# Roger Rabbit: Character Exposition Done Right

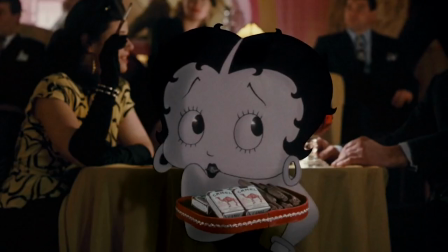Despite that, he once respected them.
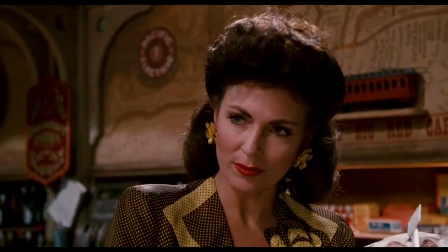He has a history, maybe, with the woman running the bar, and the trip to Catalina seems like a sore subject.
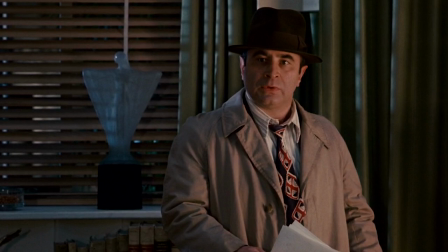So far, we've got an idea or two about what this guy is about. And quite frankly, it ain't pretty.
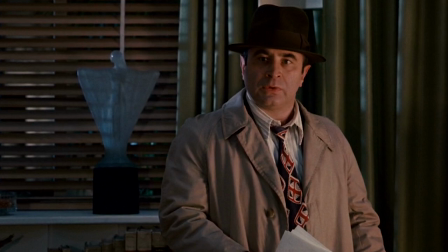There really isn't anything likable about this guy.
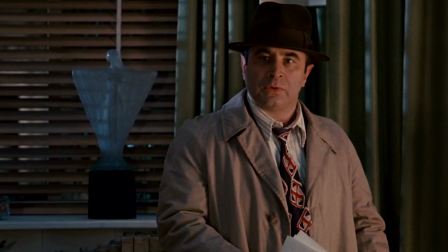But that's about to change, because all of these little details will have a brand new context after this next film trick.
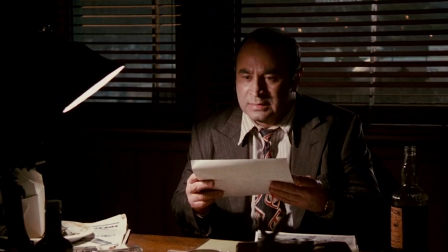Now watch what Zemeckis is gonna do here, because it's kind of amazing. You are gonna get a geyser of information, enough to fill a book,
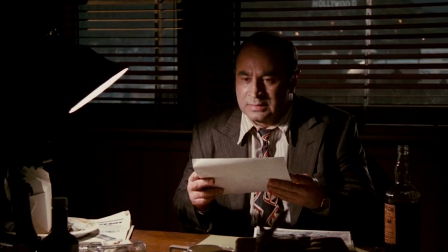and it's all going to happen in under 2 minutes without a single line of dialogue.
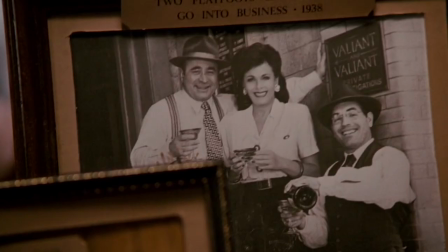Hell, for part of it, without even the actor. This is mise-en-scene exposition.
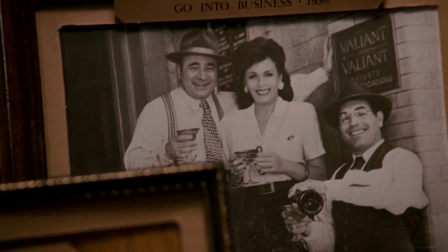We're gonna learn everything about this guy by just looking at his stuff and how he interacts with it.
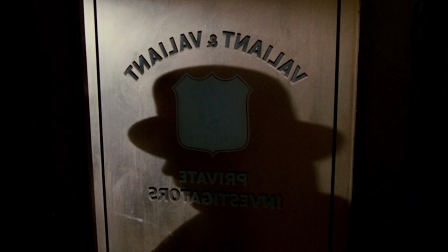So what can this set tell us? Well, let's start at the door. Valiant and Valiant.
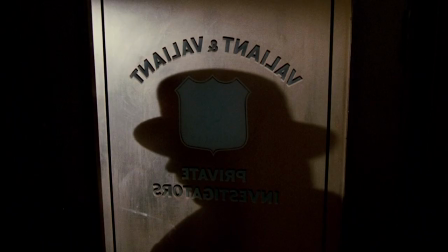Yeah, even though his brother's dead, he still keeps the name up. Next, Eddie dumps clothes on his bed.
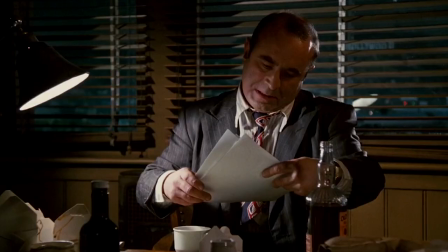The bed is out and unmade. This tells us he's not expecting business anytime soon.
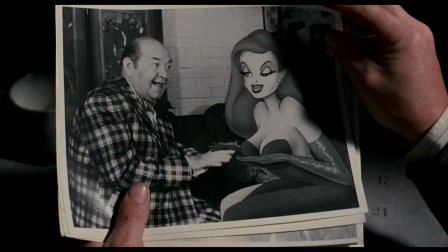He grabs the recent photos and sits down with a full bottle of booze.
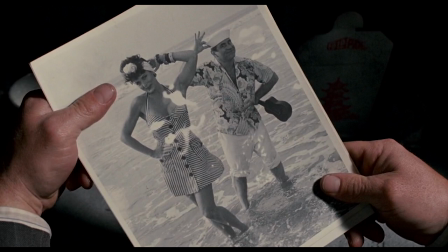Remember that. Almost instantly, he throws the Jessica Rabbit pictures to the side. Now we see Eddie and Dolores. This is Catalina. So we've confirmed they were indeed an item. Eddie seems happy.
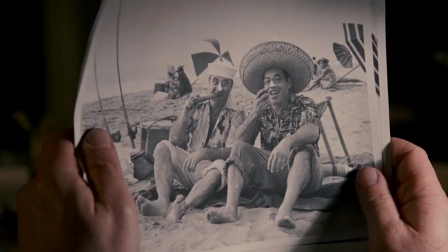Then he pauses. He stumbles upon pictures of somebody. It seems like they were goofing off.
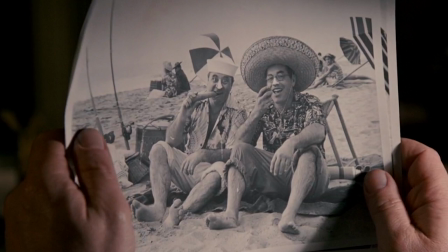In one of them, Eddie's eating a carrot like Bugs Bunny. Again, more proof that he liked Toons.
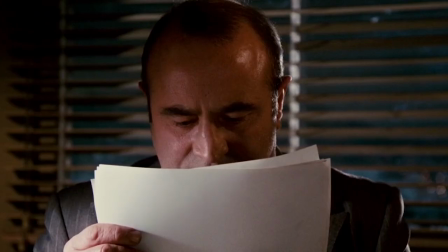But who is this other guy? Eddie's face tells us it's someone important.
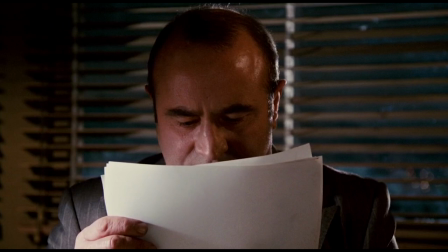Important enough for a grown man to cry over.
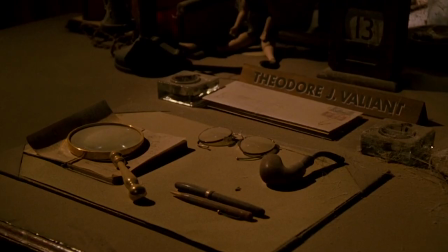Then, to confirm our suspicions, Eddie stares at the empty desk across from him.
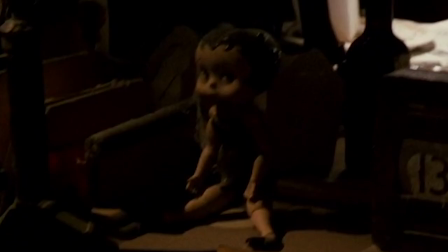It's his brother's. The desk is dusty, untouched.
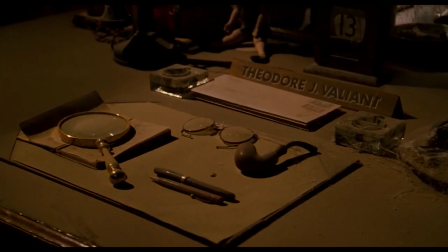There's a Betty Boop doll there. Remember how Eddie seemed nostalgic at the sight of her?
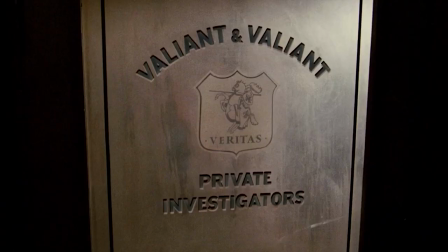As the camera slowly pans across the mise-en-scene, we see the rest of the story.
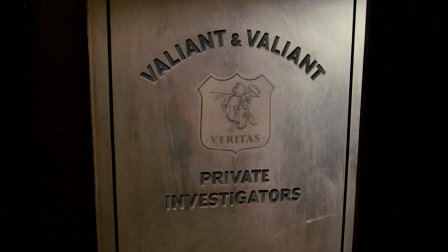Valiant and Valiant were toon detectives.
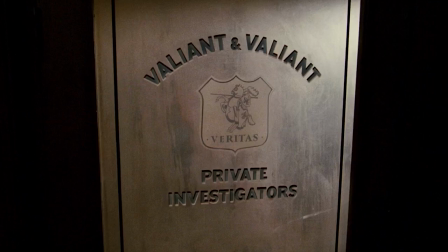This seems obvious now because the film has become so much a part of pop culture.
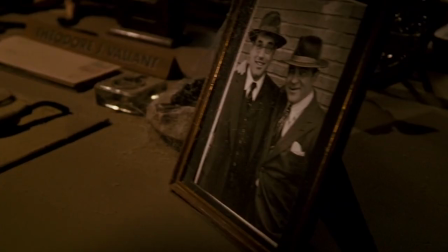But remember, we actually don't know this as audience members.
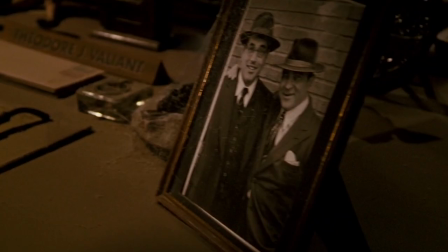This is the first time it's firmly established that Eddie and his brother worked specifically for Toons.
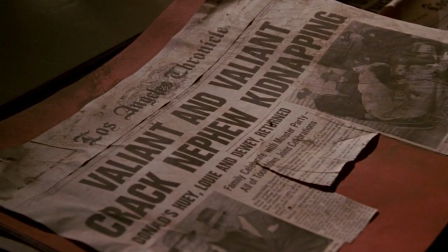And judging by the articles, they were great at it. They saved Huey, Dewey, and Louie.
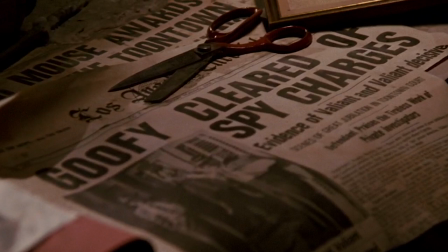They cleared Goofy of spy charges? Okay, I have to know.
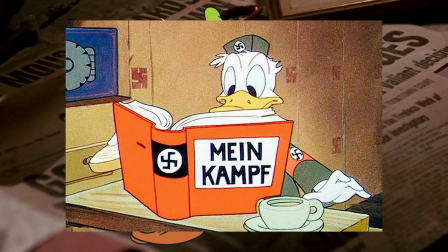Was Goofy a communist or a Nazi? You think Donald converted him with a copy of Mein Kampf?
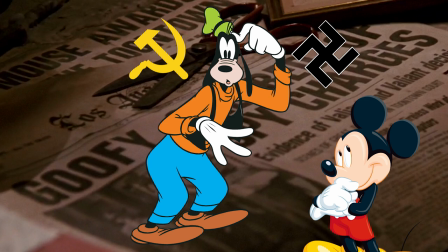I mean, what is the story behind that? Who even outed them? Mickey?
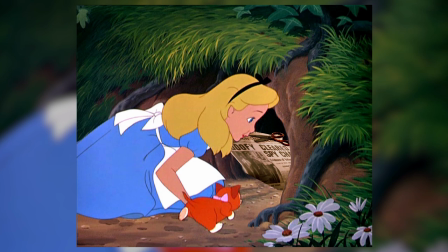You know what? Never mind. This is a rabbit hole not even Alice should go down. Where was I?
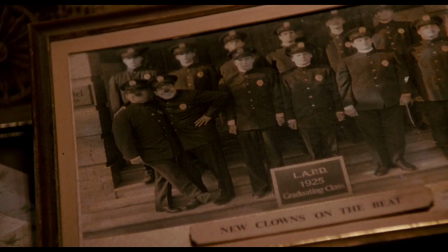Oh yeah. We then find out they used to be cops. Now we know why Eddie could hold his own against Angelo.
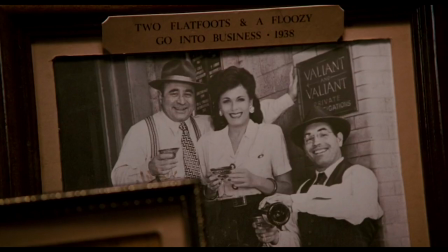Then we see them as kids in the circus with their dad. And finally, we finish it off with their grand opening with Dolores.
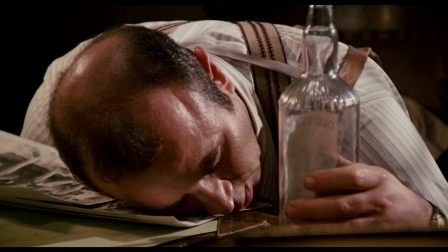This brings us back to Eddie, asleep with an empty bottle of booze now, sitting right next to him.
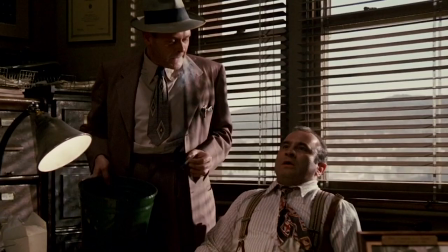And guess what? It's morning now. That's right. This was a scene transition.
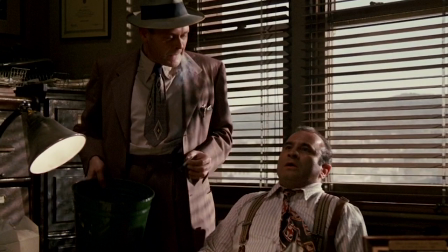You just got exposition and a transition all rolled up in one. That's a twofer.
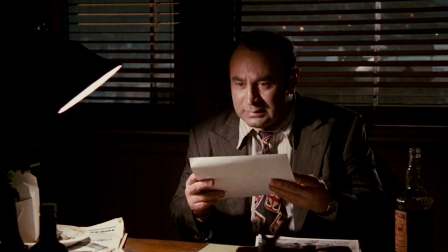I can't stress how essential this scene was to the film's success.
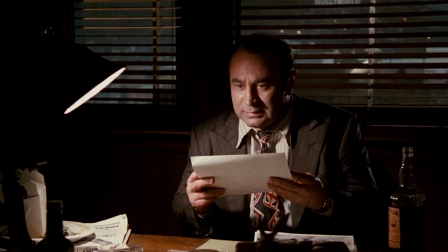In 120 seconds, you got this entire guy's past, present, and future.
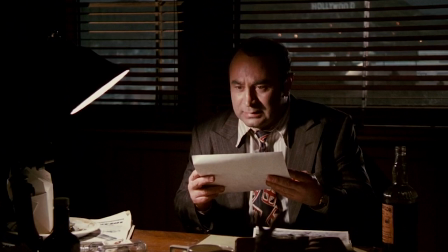You know where he came from, you know what he's become,
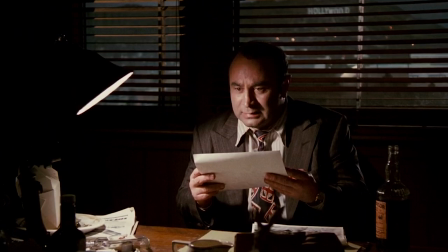and you've got a good idea of where he'll end up by the end of this, because this is a redemption story.
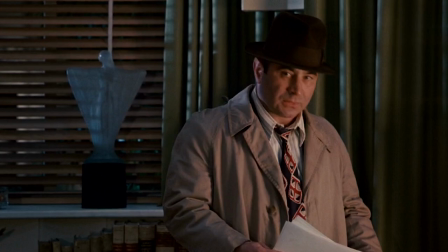Up until now, Eddie was a loser character with few redeeming qualities.